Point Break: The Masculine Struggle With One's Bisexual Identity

Like, he's a public figure now working for the FBI, and all I gotta say is, thank God the internet wasn't a thing during the time of this movie, because anybody can just go on the internet and find out what Christian Hackenberg's doing right now. But it's in his learning to surf by finding a teacher through some good old-fashioned state-sanctioned stalking of a woman named Tyler,
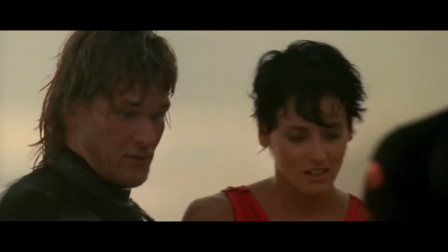4:25 where he meets this zen, shamanistic surfer, Bodhi, played by Patrick Swayze.
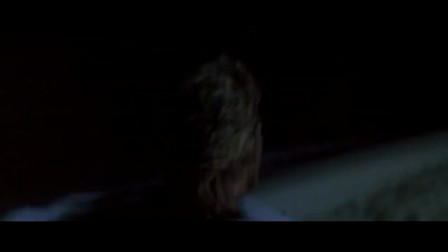4:31 And it's here at an evening beach football game where they tackle each other into the ocean, salty water spraying on their toned 90s bodies as they physically dominate each other, that the real tension of the film begins.
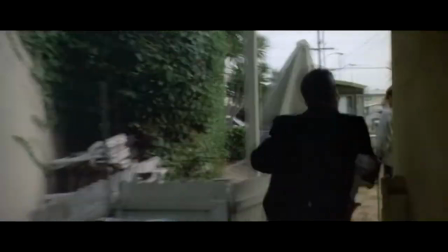4:47 It's not the cat and mouse chase of an FBI agent and a prolific bank robber, but the struggle of a young,
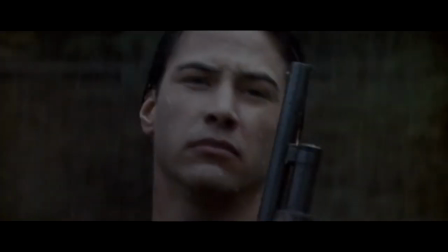4:55 clean-cut man in probably one of the most heteronormative professions you could think of, and his inner lust to live a life he has always wanted.
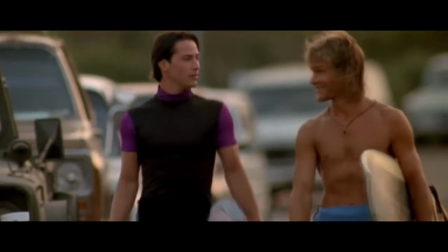5:05 The freedom of living his truth, which may also include romantic feelings towards men and women. So at the beginning of the film, we've got Johnny as this straight-laced FBI agent.
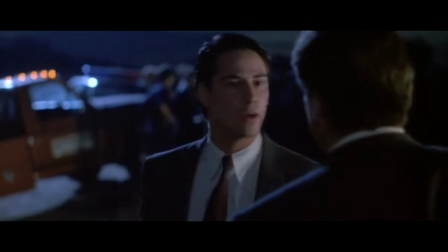5:18 He's in a full suit, very apprehentious about surfing,
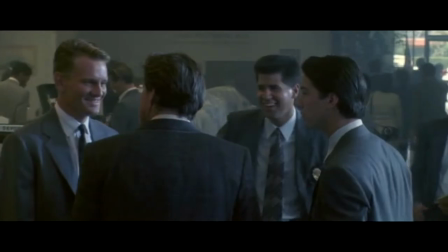5:22 and trying to fit in this hyper-masculine jockey environment. Oh, and surfing, by the way, is absolutely a metaphor for bisexuality. I'm not going to explain it anymore. I'm not an English professor. There's no need to explain how a metaphor works, okay? this just is. But at this point, early on in the movie, he's just trying to go through the motions of being a surfer.
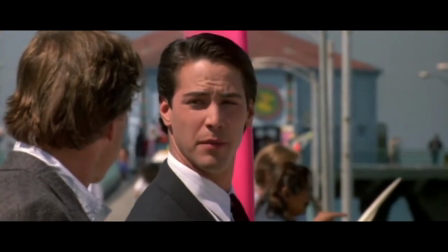5:48 He'd honestly prefer to just hang out with the surfboard under his arm and act stoned, as he says.
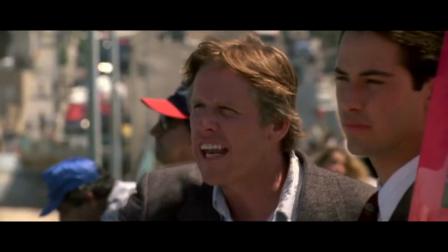5:54 But no, his partner tells him that he has to start living the life to get in good with them.
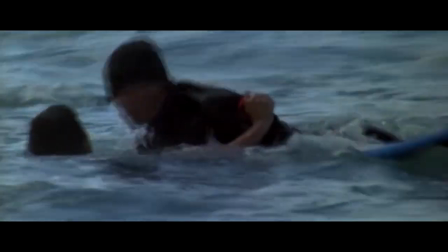5:59 So he starts to learn how to surf and almost kills himself. Realizing he needs a bit of help, he gets Tyler to help train him.
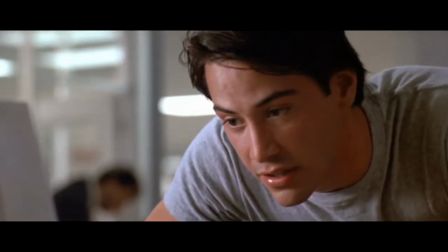6:06 You know, through the aforementioned stalking.
Both parents deceased. Yeah, definitely.
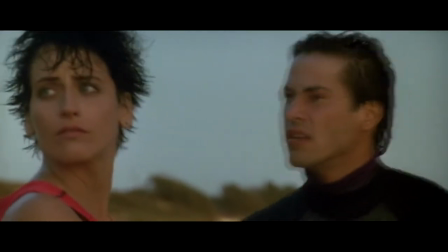6:14 But when he meets Bodhi, time slows down.
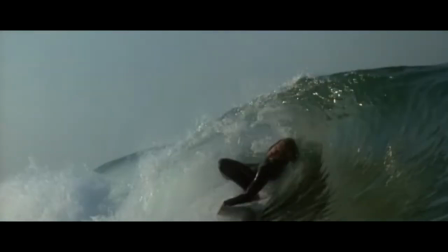6:18 Literally a whole bunch of slow motion shots of Bodhi surfing a wave. And it is very impressive. But rather than just being a moment where he sees a dude surfing,
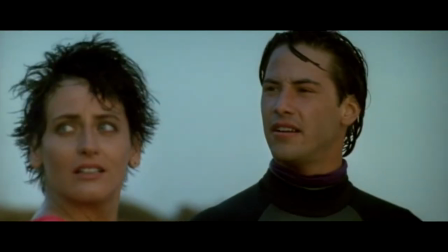6:29 we can see this as the birth of the realization that Johnny Utah might not be straight. He might be attracted to men, or in particular, one man, Patrick Swayze. And who wouldn't be? Look at this movie. You got Keanu Reeves, and you got Patrick Swayze. Canada meets America. It is two national treasures in one.
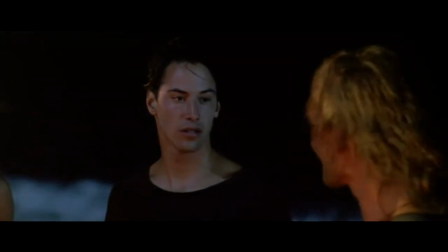6:51 After they collide into the ocean, Bodie says that he recognizes Johnny Utah from OSU and the Rose Bowl.
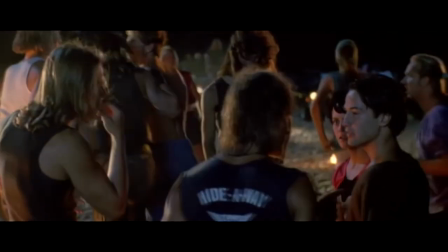6:57 All Johnny feels is elation that somebody recognizes him, that Bodhi recognizes him.
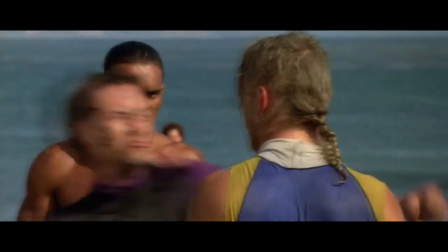7:03 After Johnny and Bodhi absolutely body a couple Nazi surfer punks,
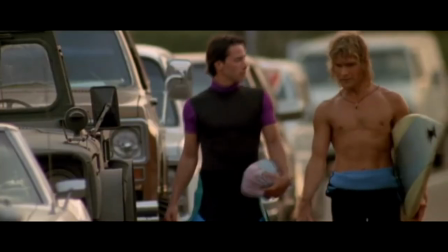7:08 led by a sockless Anthony Kiedis, Johnny listens to Bodhi's philosophies of surfing.
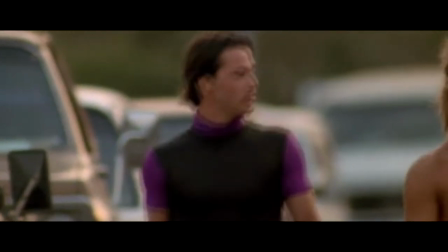7:14 And in the conversation, the body language is clear. You've got Johnny in his wetsuit, all done up like a turtleneck, walking side-by-side Bodhi,
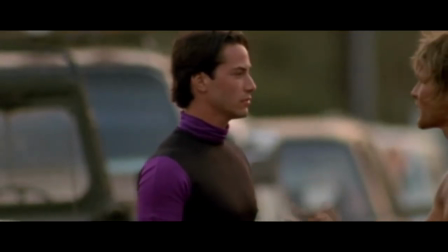7:23 very apprehensive, very out of his element. He looks as if he's not really into it yet.
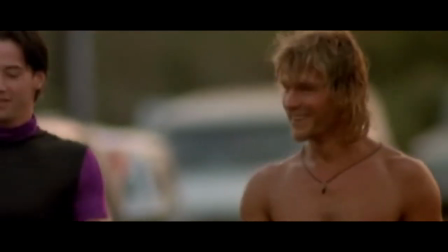7:29 Then you've got Bodhi who's let his wetsuit hang. He suns out, guns out. He is fully embracing who he is. Bodhi is saying to Johnny that through surfing, he can lose himself and find himself at the same time. Tapping into the spiritual side, living not to just get radical. And Johnny is absolutely attracted to this notion.
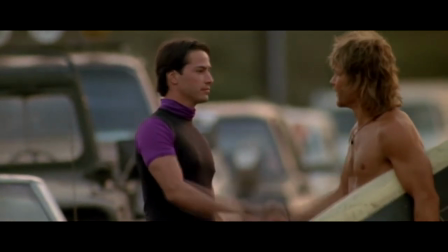7:50 And Bodhi is equally attracted to Johnny because he sees this potential in him. In another film, this would be the scene where their hands accidentally touch somehow, maybe hesitation to pull away, and they look into their eyes, knowing that neither one wants to pull away. But they have to, because... Okay, fine, fine, jeez.